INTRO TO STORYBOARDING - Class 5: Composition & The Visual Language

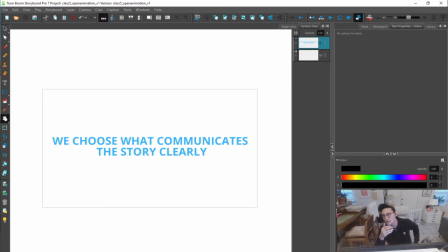Our job as storyboard artists, as character designers, like, we're making choices, visual choices, that communicates a story, and that hopefully is doing it clearly. That doesn't mean in a boring way.
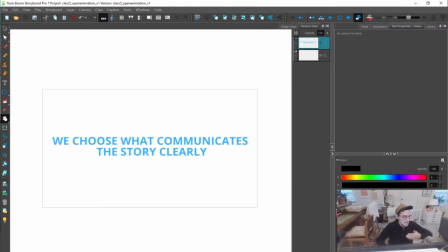That doesn't mean in like just a standard, like flat way. I think clarity is this space of what actually has impact on the person, and that's the
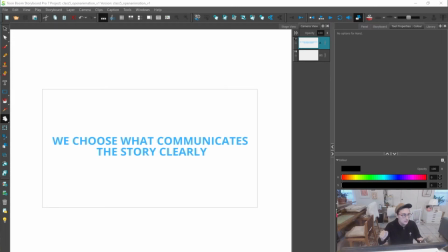job of clarity. Is like, ooh, you're trying to get that person to feel, or your audience to feel, you're trying to convey a specific emotion, a specific idea as best as you can, so that it actually hits. And sometimes that's through simplicity, and sometimes that's through complexity.
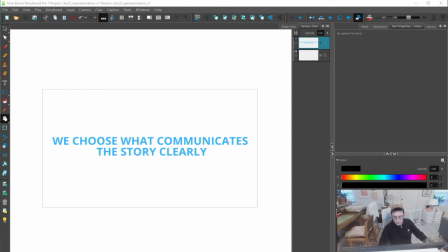So yeah, we're making choices. We talked about the commandments. That was class 3. And then we talked last week about saviors. So these were kind of just like rules, general kind of rules of storyboarding.
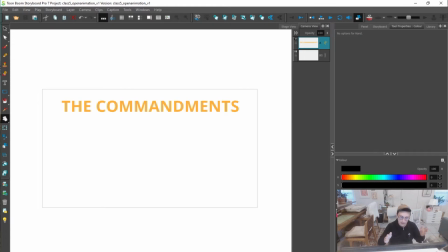Don't cross the 180 things, and look at that class for those. And then last class was just kind of on helpful things that I've found with storyboarding. Like saviors to me for storyboarding.
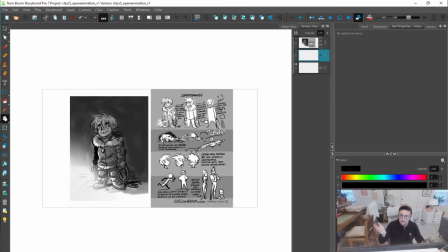And it was like talking about shorthand, which is just making a complicated drawing simpler, right?
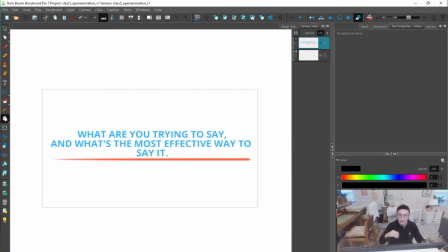So just so that you don't have to draw everything. Asking yourself, what are you trying to say, and what's the most effective way to say it? And yeah, there's kind of guides in there. Again, I suggest looking back at the class, because that's the other part of this. These are videos, and if you get kind of confused on something,
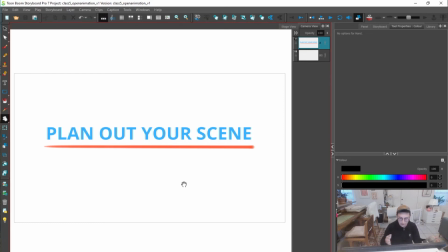maybe you'll be a little bit less confused if you go and watch the thing. You still might be confused, because again, not the greatest teacher.
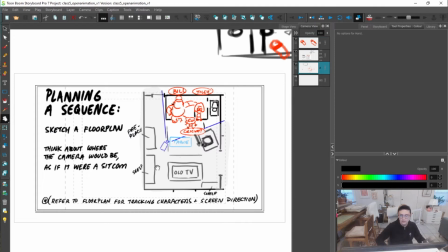Plan out your scene, so doing these kind of sequence planning things, that can be helpful.
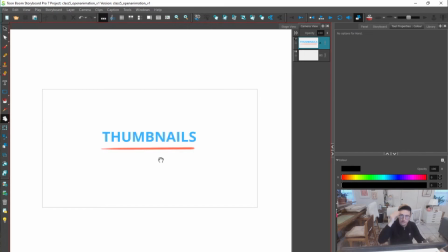Thumbnails, just the idea of your drawings don't need to be final drawings first. Thumbnail it first.
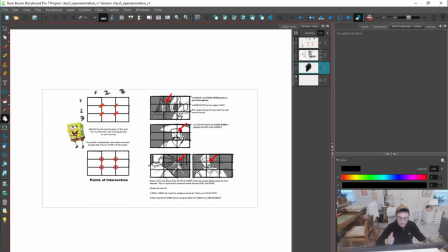This idea of the rule of thirds, which is a composition idea where it's like we look in certain spaces.
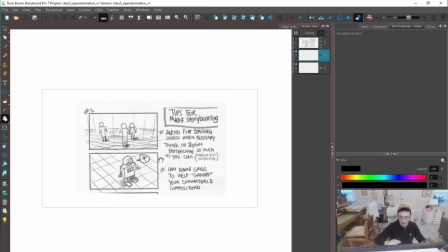Using perspective grids to ground your characters. And I would say for a lot of artists who did that last assignment, like practicing grids will be super, super helpful, of just like making backgrounds less scary,
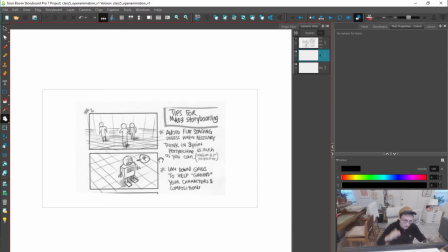of just like grounding your characters and making it feel like a livable world, like a real world. Another one is, when in doubt, lower that perspective line.
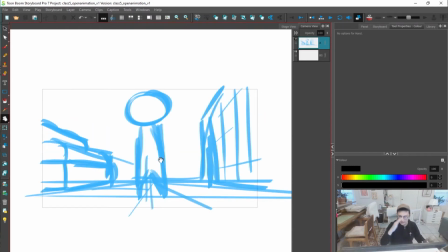This is a higher perspective line, but when you lower it, it actually makes like a nicer composition, I think.
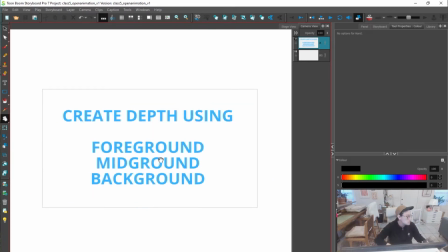Music down.
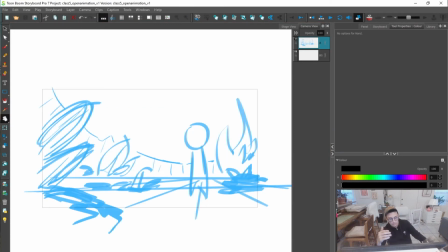Create depth using foreground, midground, background. Boom, boom, boom, boom. Foreground, midground, background.
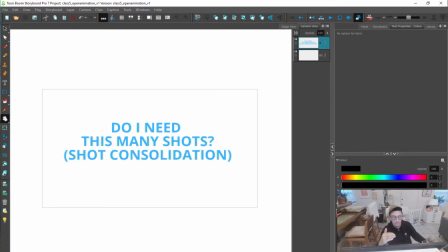That can really, really up your kind of a composition. Do I need this many shots? So the idea of asking yourself, is there a way to cut down these shots? Like, where can I do
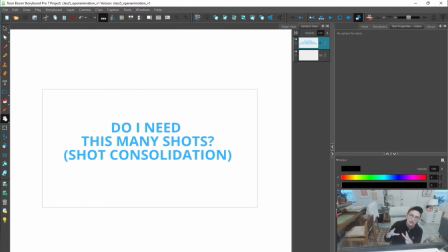this walk in this shot so that I don't need another camera angle? Yeah, I don't need another camera angle where, you know, somebody has to draw this new background and actually it's maybe confusing to the viewer.